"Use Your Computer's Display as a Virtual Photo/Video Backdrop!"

It would just be kind of fun, but I don't have the time to do that at the moment, so I've just been using some royalty-free stock footage, which works very, very well. You can put a still image up on screen, and it will just be a colorful background, or you can use moving images.
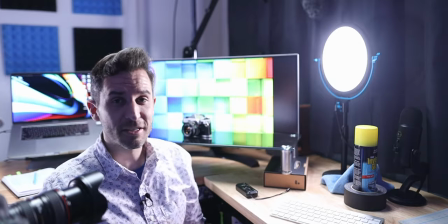[4:29]
Like, I've got this one here, which is sort of colorful squares, and if I pause it, it...
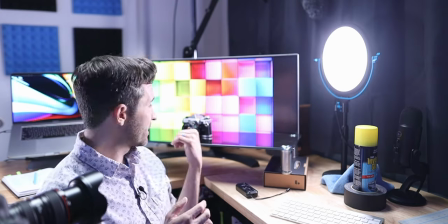[4:35]
Won't pause. Why won't you pause? If I pause it, it makes a great still backdrop, but if I play it just on a loop, it works really, really well for product backdrops, and you've probably even seen this in a few thumbnails,
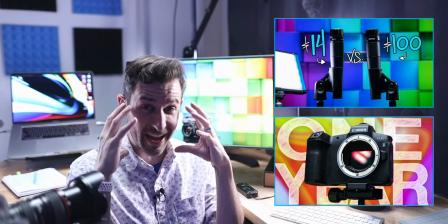[4:46]
because this technique makes for some really like eye-catching thumbnails that pop out a lot. When you see those in a YouTube feed, they're really eye-catching and I think it's a great way to get people interested in your video and to click on your video. And then I like to put my light directly overhead because as we talked about in my product photography B-roll video, I really like the look of soft overhead lighting, but it's also important to be sure you don't have your light source face directly at your display.
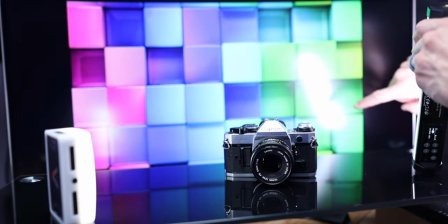[5:14]
Luckily, this is a matte screen, so it doesn't reflect too much. But if you have lights in front of it, you will get those reflections and it kind of kills the effect.
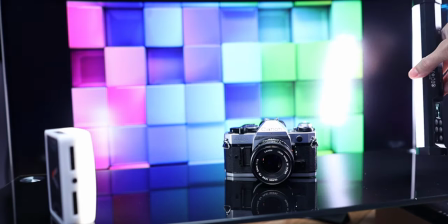[5:21]
So you typically need to position your lights above or to the side of the display. Another thing that's actually kind of awesome is since the display is illuminating your subject from behind,
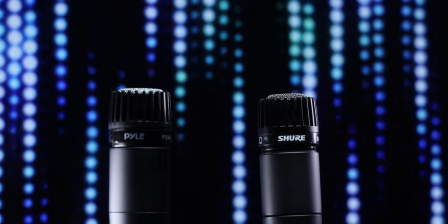[5:32]
you do find yourself getting this really nice kind of rim of light, this backlight effect. I noticed when I started using this technique that the lighting in my videos and my photos started looking a lot better. And I think that that's one of the reasons why, just the fact there's a screen illuminating your stuff from behind and as I said I use this black monitor
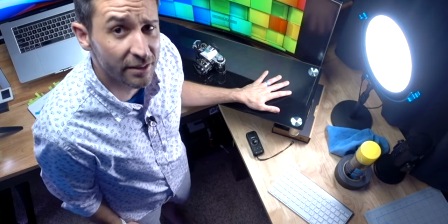[5:48]
stand here I'll put a link to this this is pretty inexpensive it's like twenty dollars but I like the black glass because it's reflective
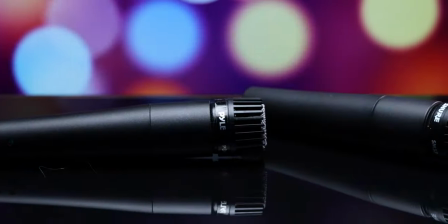[5:55]
so if you position this right you play around with the camera angles enough you can make it really almost look like your subject is floating in
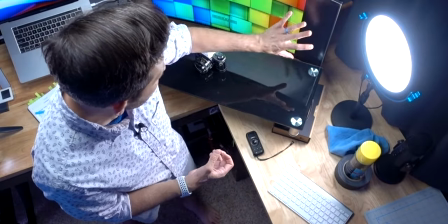[6:04]
this interesting looking world because you've got the image happening on the screen behind you and you also have the reflection right here Very important,
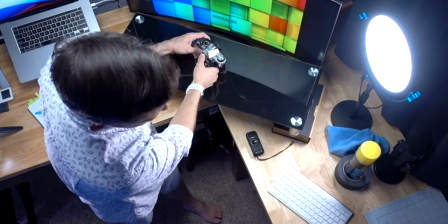[6:12]
as you can see with my fingerprints before you film,
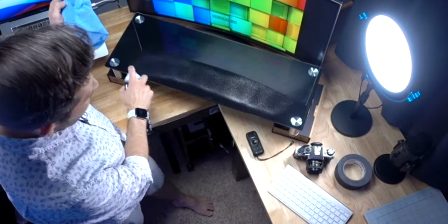[6:17]
be sure to use a little bit of cleaner and just make sure everything that you're
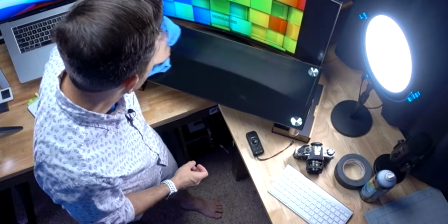[6:22]
going to put on camera looks as good as possible.
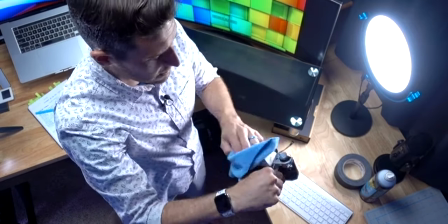[6:27]
It's a good idea too to dust off whatever it is that you're going to be photographing or taking videos of. So now we are almost ready to start filming. It's a pretty easy setup, honestly. I like putting my camera on a slider so I can get not only pans and tilts, but also some nice side-to-side motion, which gives a really cool parallax effect.
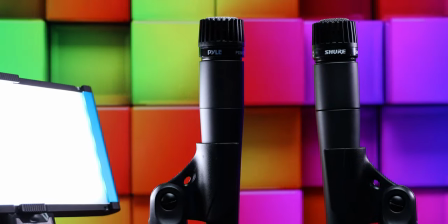[6:44]
If this background is moving and the camera's moving, it gives your shot this dynamic layer that just doesn't exist otherwise.
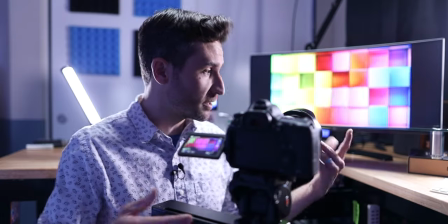[6:51]
And I really love the way that that looks. So if I'm ready to film,
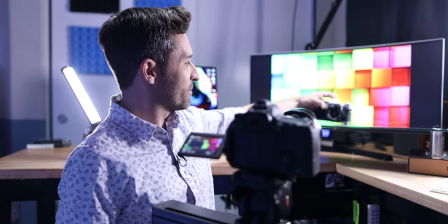[6:56]
okay, if I'm ready to film, I will take the product, position it how I want so it looks as good as possible.
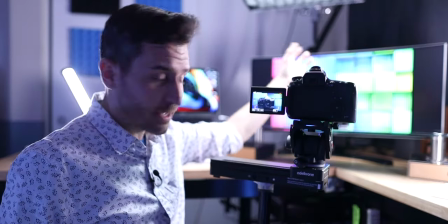[7:02]
I've lowered my overhead light, so it's a little closer to the subject.
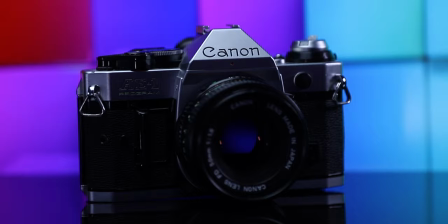[7:06]
I've got two lights coming in on the side, because if I don't have a side light, then it's very dark and dramatic, which could actually be cool.
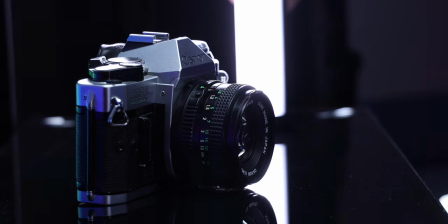[7:14]
But if we're pretending that we're filming this camera, I'm gonna position this light off to the side, where it's going to reflect in the lens.
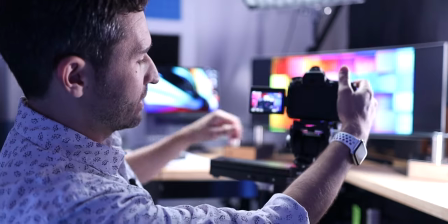[7:21]
So it's going to bring that camera to life a little bit. And then we just get the slider going. And as the slider's going, I just slowly pan the camera to keep it centered in the frame.
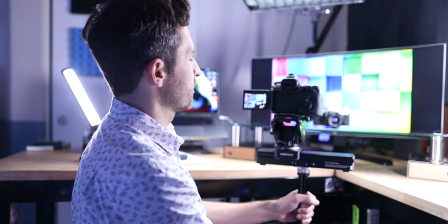[7:30]
And you can do multiple passes. you can get closer or further away. Maybe you don't want to film your whole subject.
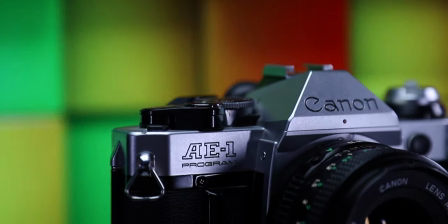[7:35]
So like right now I'm focusing on the AE1 logo and slowly panning down.
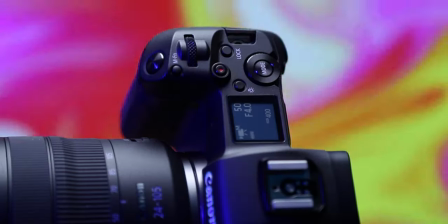[7:43]
Now one more thing to mention is you don't have to just do side to side shots if you're using a slider.
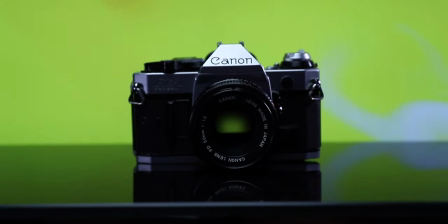[7:49]
I like to use pushes and pulls. So if you frame up your shot a little bit and then we get the slider going, make sure my focus is where I want it.
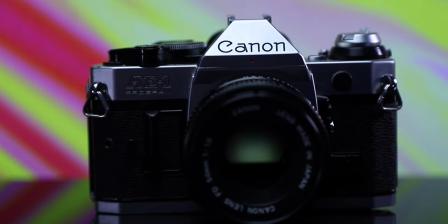[7:58]
And now I've got this great push in, which would be an awesome way to start a video. In fact, this is how I started my EOS R camera review.
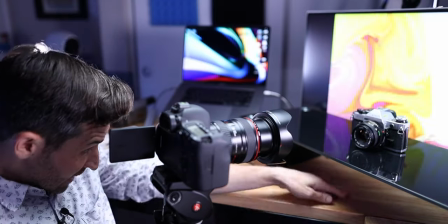[8:06]
It was almost this exact same shot, except one of the things I did
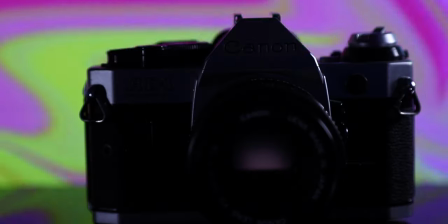[8:10]
was I turned off my key light so that the frame was dark.
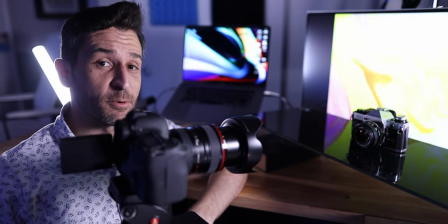[8:15]
So not only was the camera pushing in, but at just the right moment,
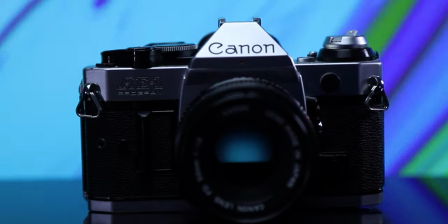[8:19]
I turned on the light, and then when I edited, I matched that together with the beat of a song.